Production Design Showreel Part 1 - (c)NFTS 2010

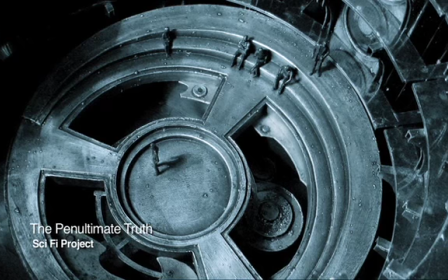0:21 The science fiction project was based on The Penultimate Truth by Philip Dick, and it was written in 1964. So when beginning that project, I carefully researched the period when it was written and discovered that there was a huge amount of research to be found surrounding the Cold War era,
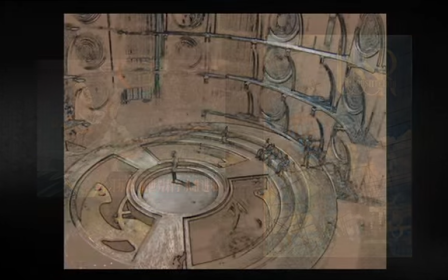0:40 and in particular propaganda from the USSR. And that instantly gave me something to anchor the piece visually on. For the inspiration on this project, I looked a lot at clock mechanisms and
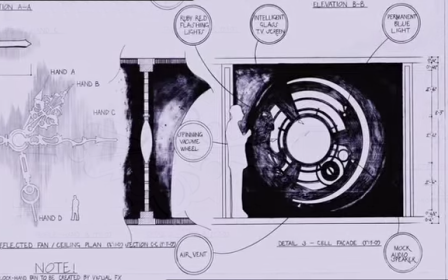0:57 used magnifying glasses to enlarge the intricate little cogs inside of clocks and watches.
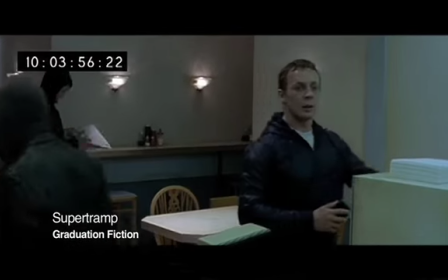1:06 The graduation project, which I was involved with, required a set build.
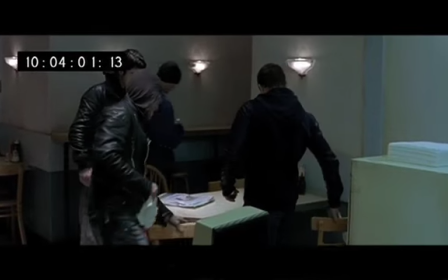1:11 I decided to incorporate a lot of ceiling pieces into the set,
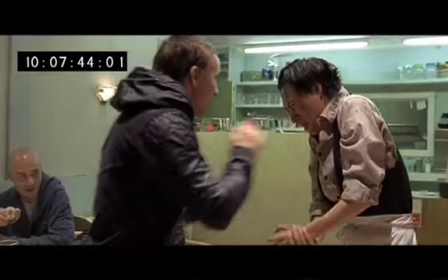1:15 which allowed for the camera to have real freedom during the fast fight sequences.
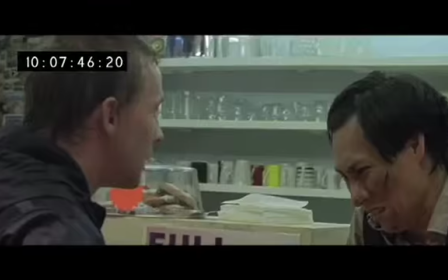1:20 Leave him alone.
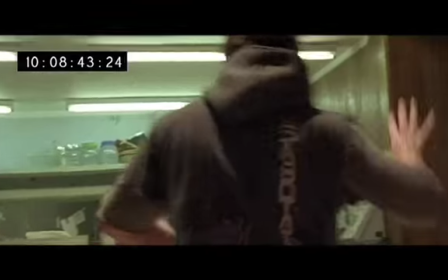1:22 We carefully looked at the type of moves that he would want to incorporate into the fight and decided how the set could help that.
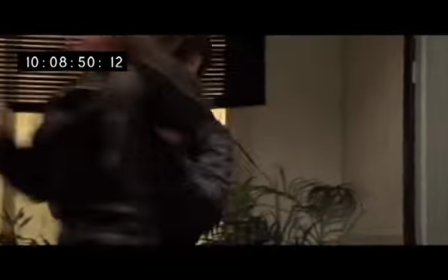1:30 So a lot of the furniture is actually made out of foam in order to make it more safe. I think a good production designer is somebody who is full of ideas all the time and is able to bounce off other people's ideas as well. Somebody that can really gel with directors and get onto their wavelength, as well as inspiring them and providing lots of new options.
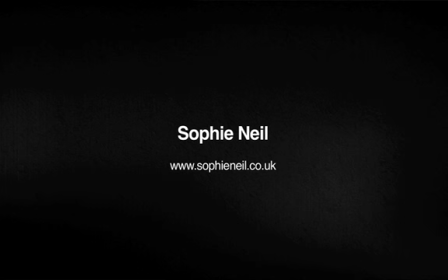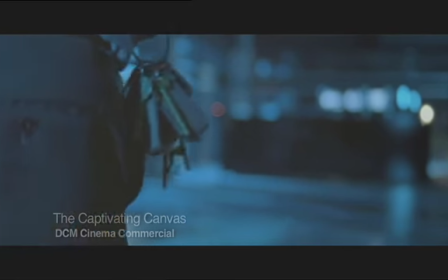The Character of Place project was a project we had to build a set in a day.
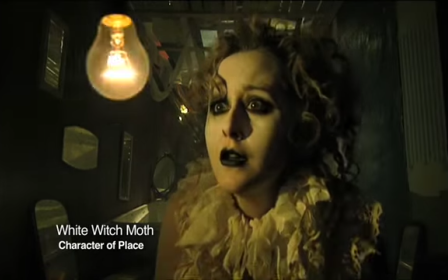2:13 We decided to warp the space so that the person, when they were stood at the back, looked really small in the set.
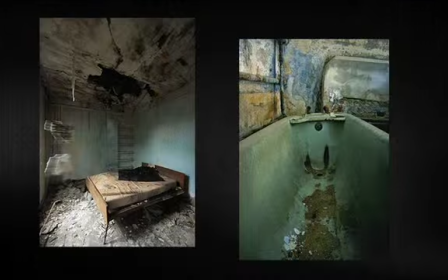2:20 I got the inspiration was from a burnt out building.
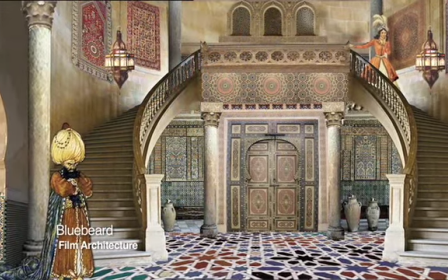2:28 The film architecture project was a palace and a tomb that I designed.
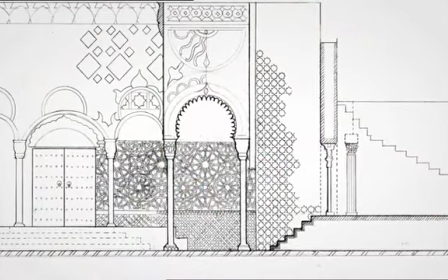2:33 So the palace is very decorated, which is what I'm really interested in, and is full of pattern and jewels.
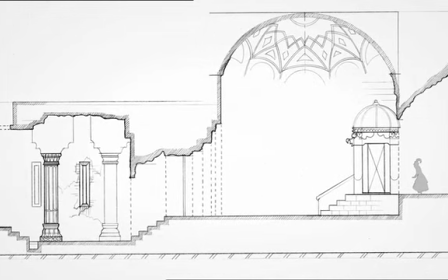2:39 The initial idea came from designs in Islamic patterns
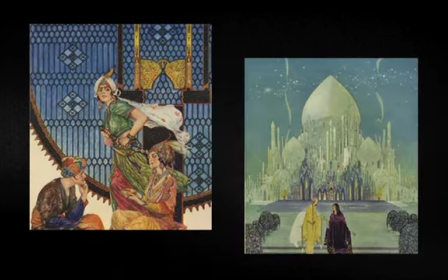2:43 and the colours of sort of fairy tales of that time.
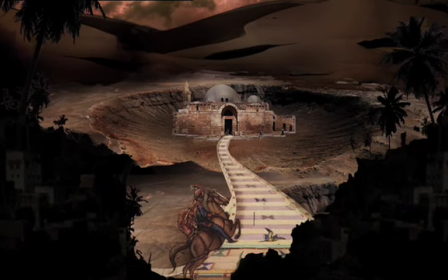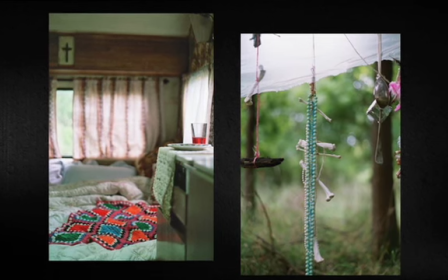2:53 My graduation project was based on location.
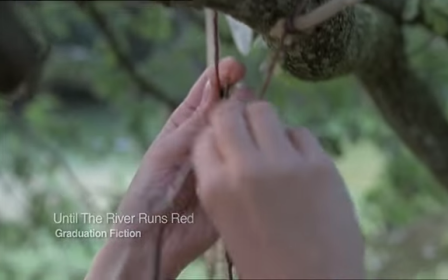2:58 The director and I and the cinematographer worked really closely. We've worked together before.
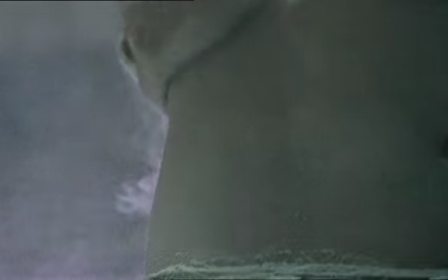3:03 We storyboarded the whole thing, so once we bought the caravan it was all photographed and we went about and references everything together.
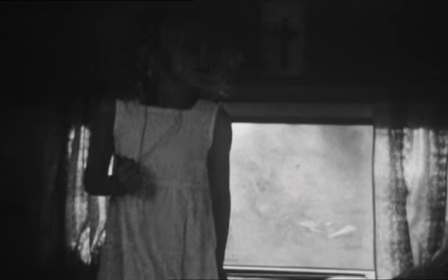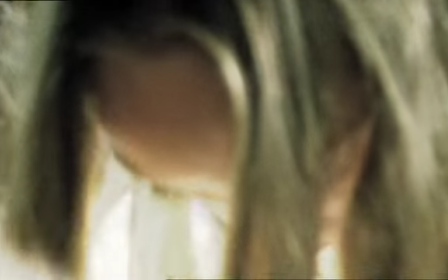3:20 I think a good production designer is someone that has many skills but can coordinate with all the different team members, but also someone who has a sense of variety in their work.
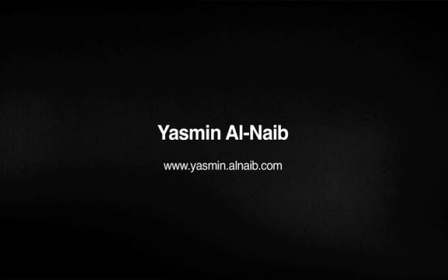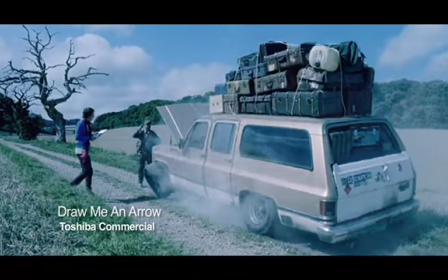The sci-fi project was in the first year and I chose to redesign Blade Runner.
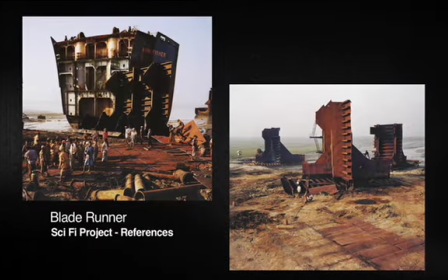3:51 I took a lot of it from the character.
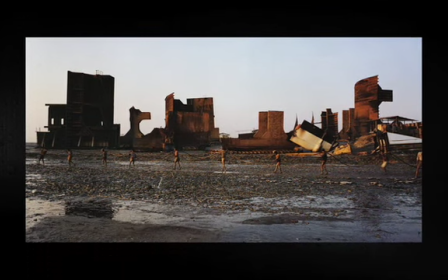3:54 I wanted him to look small in a vast environment, and I wanted it to be quite eerie and a dangerous environment.
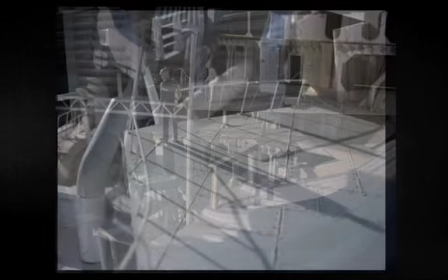4:05 The idea of the model was that it could be two spaces at once. It could be his workshop where you can see over everything that's happening,
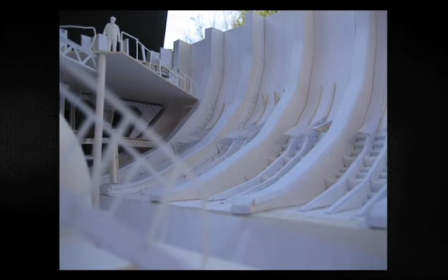4:13 and also at the end with all the corridors and the tight spaces, it could be a good action sequence for the final fight.
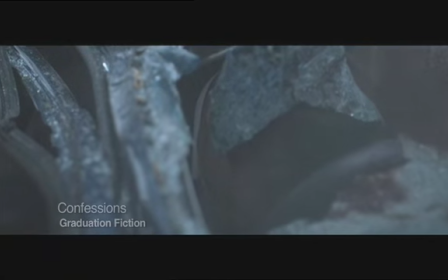4:26 On the graduation fiction, one of the biggest challenges actually was shooting inside a Catholic church.
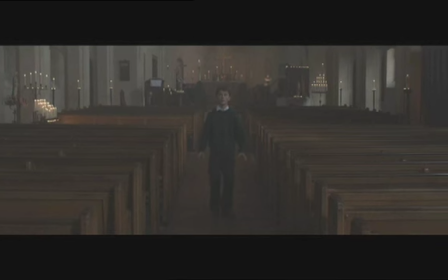4:35 The director was very keen that it looked very Catholic and felt very Catholic.
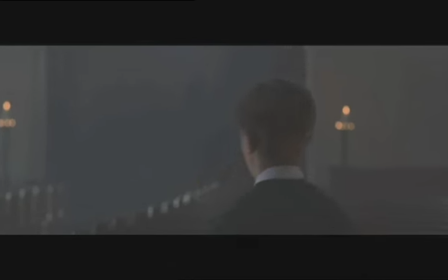4:40 And the idea that we came up with to structure the scenes so that we'd start with close-ups,
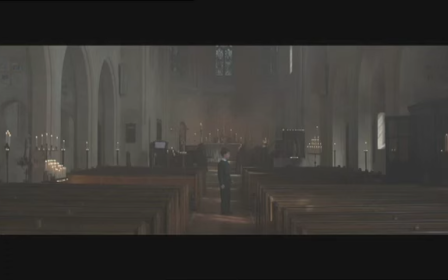4:48 establish the setting that it was a Catholic church before we cut to the wide, and it'd be very empty.
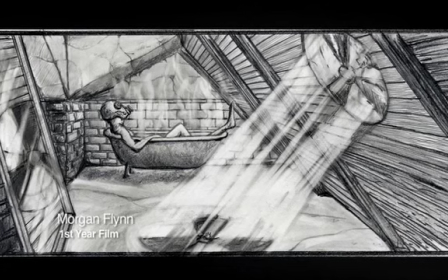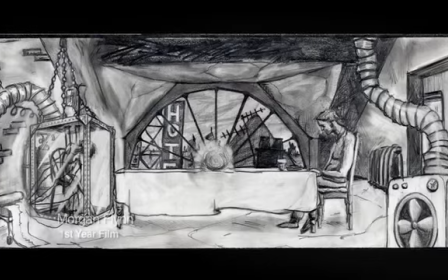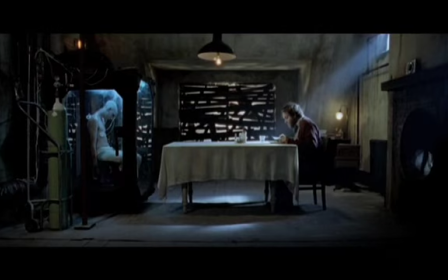5:03 When I start a project, I definitely take most of what I first do from the story, from even if it's literal, like the actions of the people, if it's a script, or the themes of the story.
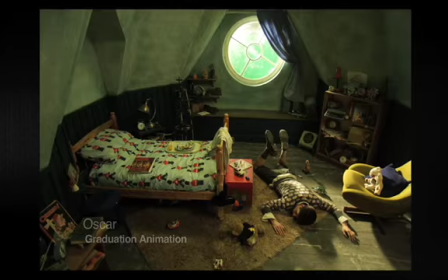5:17 That helps me massively. If I know what the story's about, then I already am halfway there to knowing why I'm making these choices.
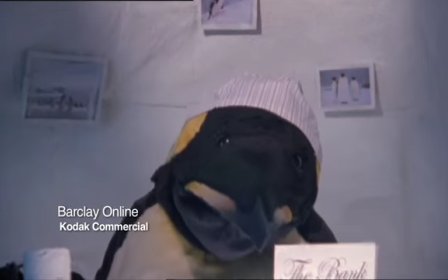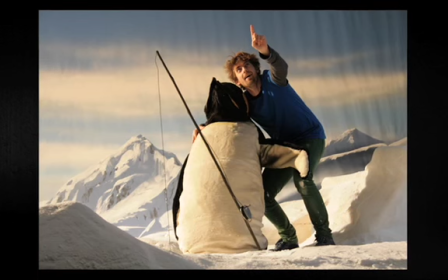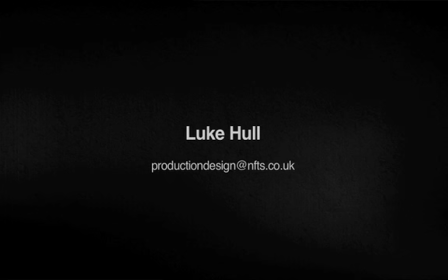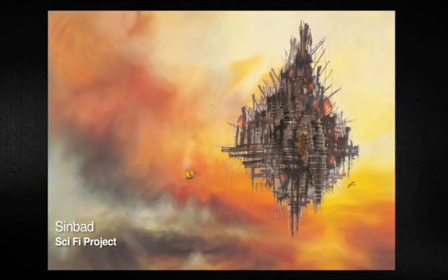5:42 My sci-fi project was called Sinbad. I created a flying city as all the inhabitants turned to birds.
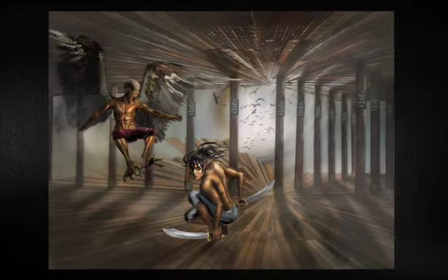5:54 Everything works with sails and propellers and ropes, and is constructed from heavily carved wood,
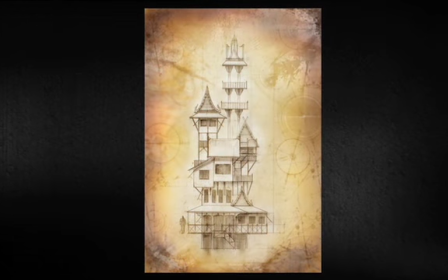5:59 keeping that feeling of a ship, but with stairs and rope lifts coming from all directions.
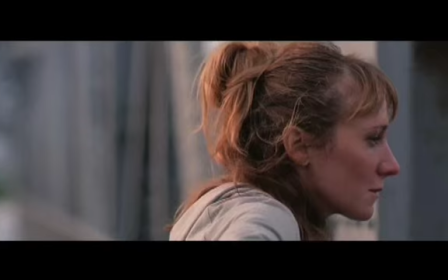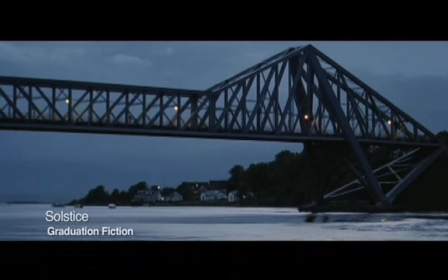My graduation film is called Solstice, and we filmed it up in Oban in Scotland.
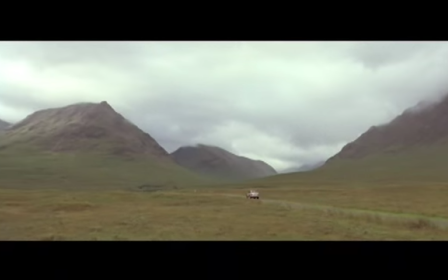6:27 The story required major dressing, which was very challenging in such a remote area.
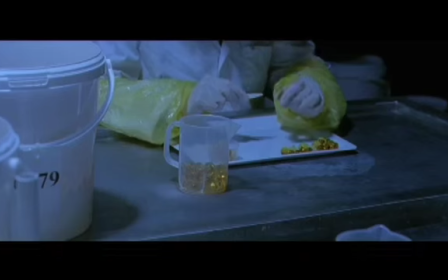6:34 I created a fish hatchery, having thoroughly researched the salmon hatchery process in order to recreate the factory in an empty icehouse.
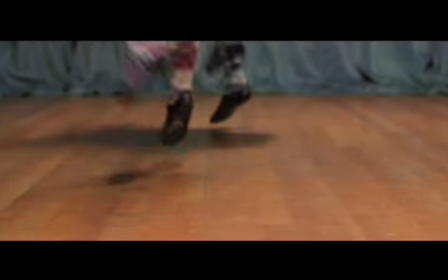6:43 I also created an old croft, dance hall, and a solstice party at the lochside,
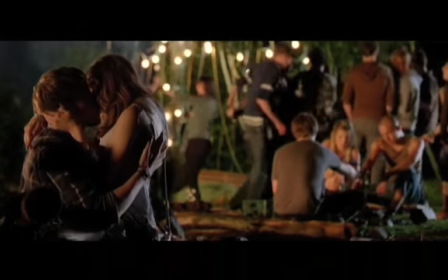6:48 pulling all the locations together with a key colour palette that reflected the landscapes of Western Scotland.
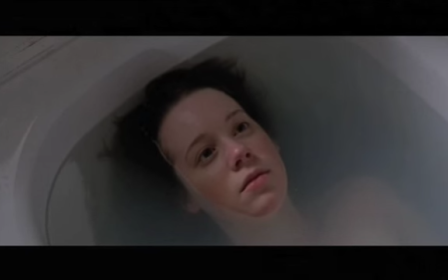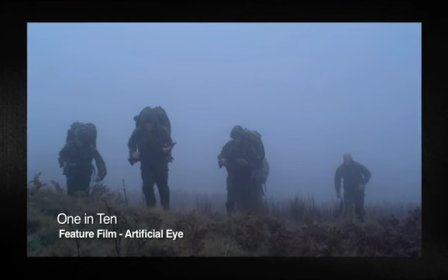7:00 Designing the feature film, 1 in 10, the style of the film was very realistic.
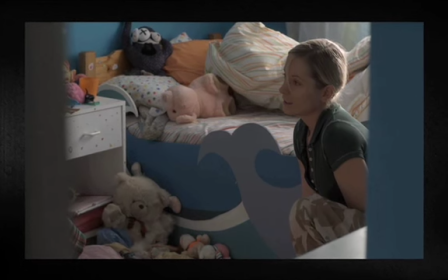7:04 Everything I designed had to be very believable, and any styles I applied carefully.
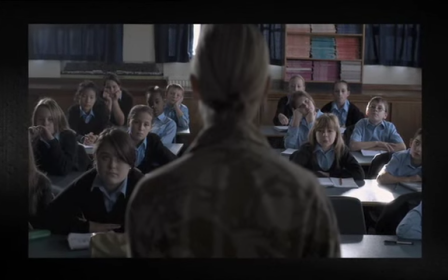7:10 The main character's experiences at war are constantly haunting her. Many day-to-day occurrences reflect horrific incidents.
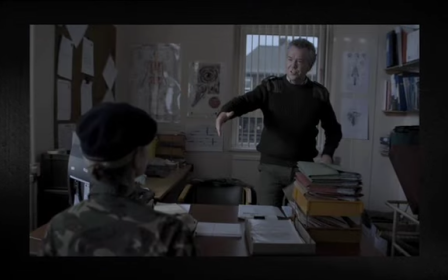7:18 It was important that the audience understood how the character was falling back into her memories, so I used colours taken from the Iraqi landscape.
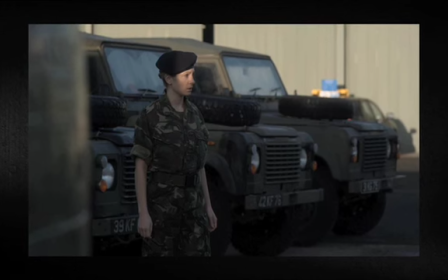7:28 Because of certain restrictions, I had to create barracks corridors, medical rooms, and a gun room from scratch.
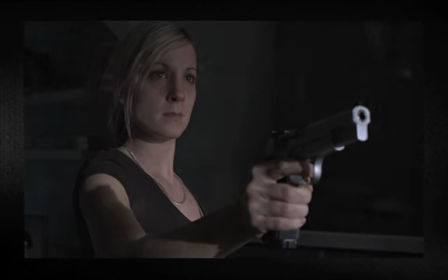7:35 And because of the potentially controversial subject of the film, it was really important that I researched everything thoroughly.